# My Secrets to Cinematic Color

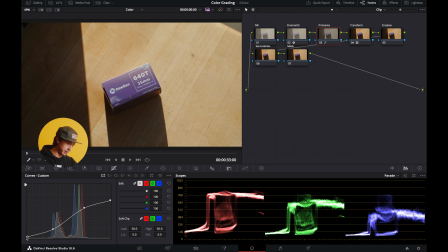1009s
So the next thing I'm gonna do is I'm gonna flick our black point up just a little bit, soften those blacks ever so slightly, play with the shadow point I have here once again.
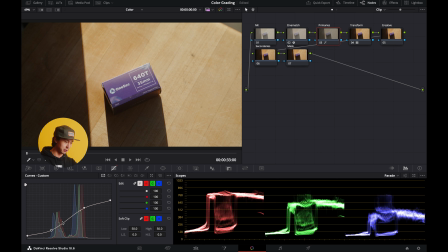1023s
Where you can see we have this distribution here, right? So we have our shadows, this is the dark part of the frame, and then we have all the light stuff. So right here, we're grabbing the darkest of the darks. If we were to grab here, we'll be grabbing the lightest of the darks.
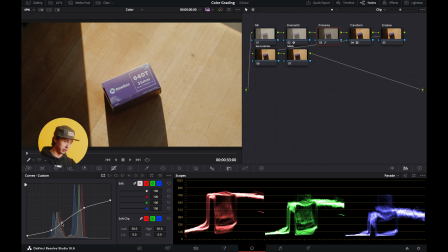1040s
So let's go ahead and grab this point, because I want to bring just a little bit more pop back into that. So you see we move it up and some definition until the box comes back. That also lightened our shadows just a little bit.
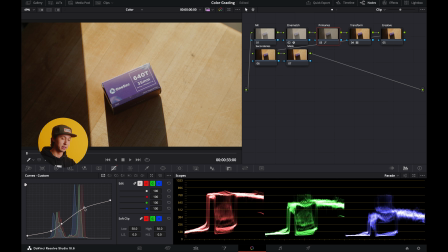1059s
Bring that down just a tiny. And then same thing here. So this point is our highest highlights, more or less. And then if we were to grab over here, that would be the darker side of our highlights. So let's grab that and just move it around a little bit.
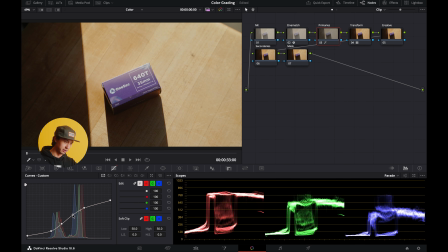1075s
You can see if I bring it up, that's not too great. So let's bring it down a little bit. We're going for a really kind of high key look here. Okay, so I'm liking how that looks.
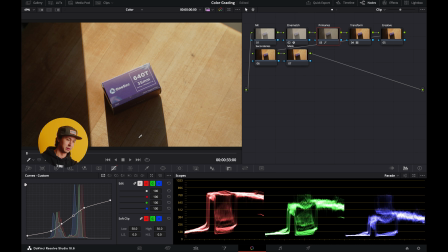1087s
I'm feeling that the colors aren't exactly where I want them to be. I think that this would really come alive if it were a little bit warmer. So we're gonna go over to the color wheels and we're gonna take our temperature and we're just gonna move it up just a little bit.
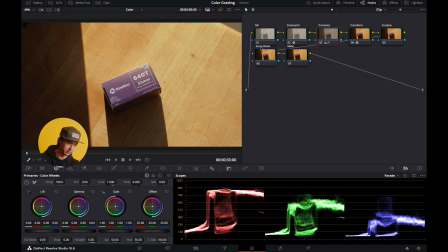1104s
All right. Now that looks pleasing, but it's almost too golden, right? So we've made everything warmer and overall, it's more pleasing because it's warm, but the wood is now almost too saturated with orange. And so it's kind of a give and a take. You're like, I want to take the image this way, but if I do that, then it's going to introduce this, which I have to correct for, if that makes sense. So what we're gonna do to mitigate that is we're gonna go over to our color warper and we're just gonna take
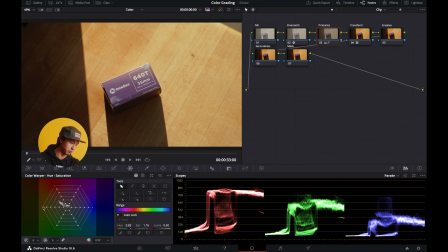1140s
our reds and our yellows and we're just gonna pull them back just a little bit. So if you're not familiar with this tool, this represents the 360 degrees of color on a color wheel, and then the further the point is away from the center, the more saturated it is.
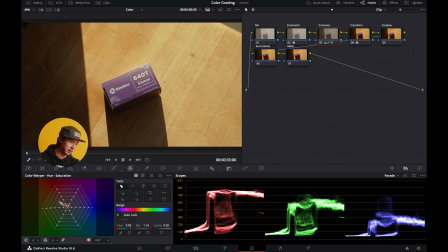1160s
So if I were to pull this out, you'll see that the image gets more saturated in the yellows, but if we pull it in, though we're retaining that warmth, but we're actually just sucking a little bit of the color out of it. So the hue is where we want it to be, and now we're dialing the saturation in as well, without affecting the saturation of the entire image.
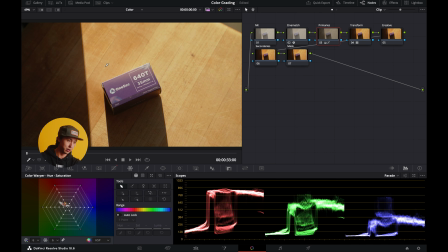1179s
Because if instead we had just said, oh, well, it looks a little bit too saturated now, and we just went in here and we pulled the saturation down, well, now we're pulling the saturation of everything down. We're pulling the saturation of our box down. And so it's not that everything is too saturated, it's that the warm stuff is too saturated.
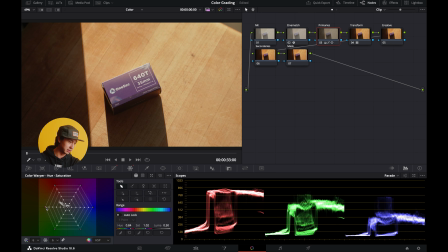1198s
So we go to the color warper, we pull our yellows down just a little bit, and then we'll pull our reds down just a tiny bit as well. Maybe not too much. You kind of want to do it to taste here. And then actually I'm gonna move the yellows just a little bit over towards orange a little bit, because I saw that there was just a tiny bit of green in there. And I don't want the green, I want it to really be nice and warm. Now what I wanna do is I just want to give our subject the film box just a little bit of pop. And so because this subject is moving, we are also going to go to the magic mask.
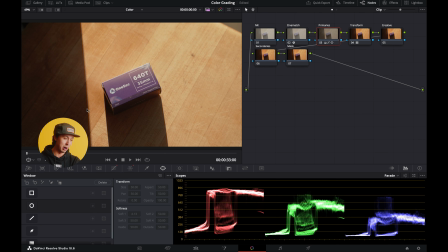1235s
But if it wasn't moving, then we would just come into our power windows and we would draw a selection around it.
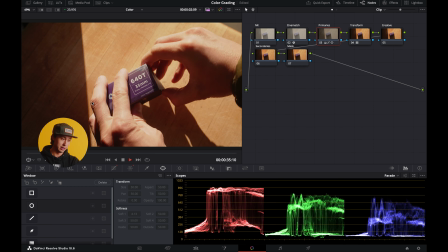1240s
But since I'm actually going to pick up the box and start moving it around, we're gonna mess with the magic mask.
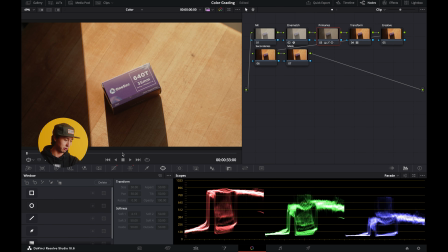1248s
So let's go back to our starting point.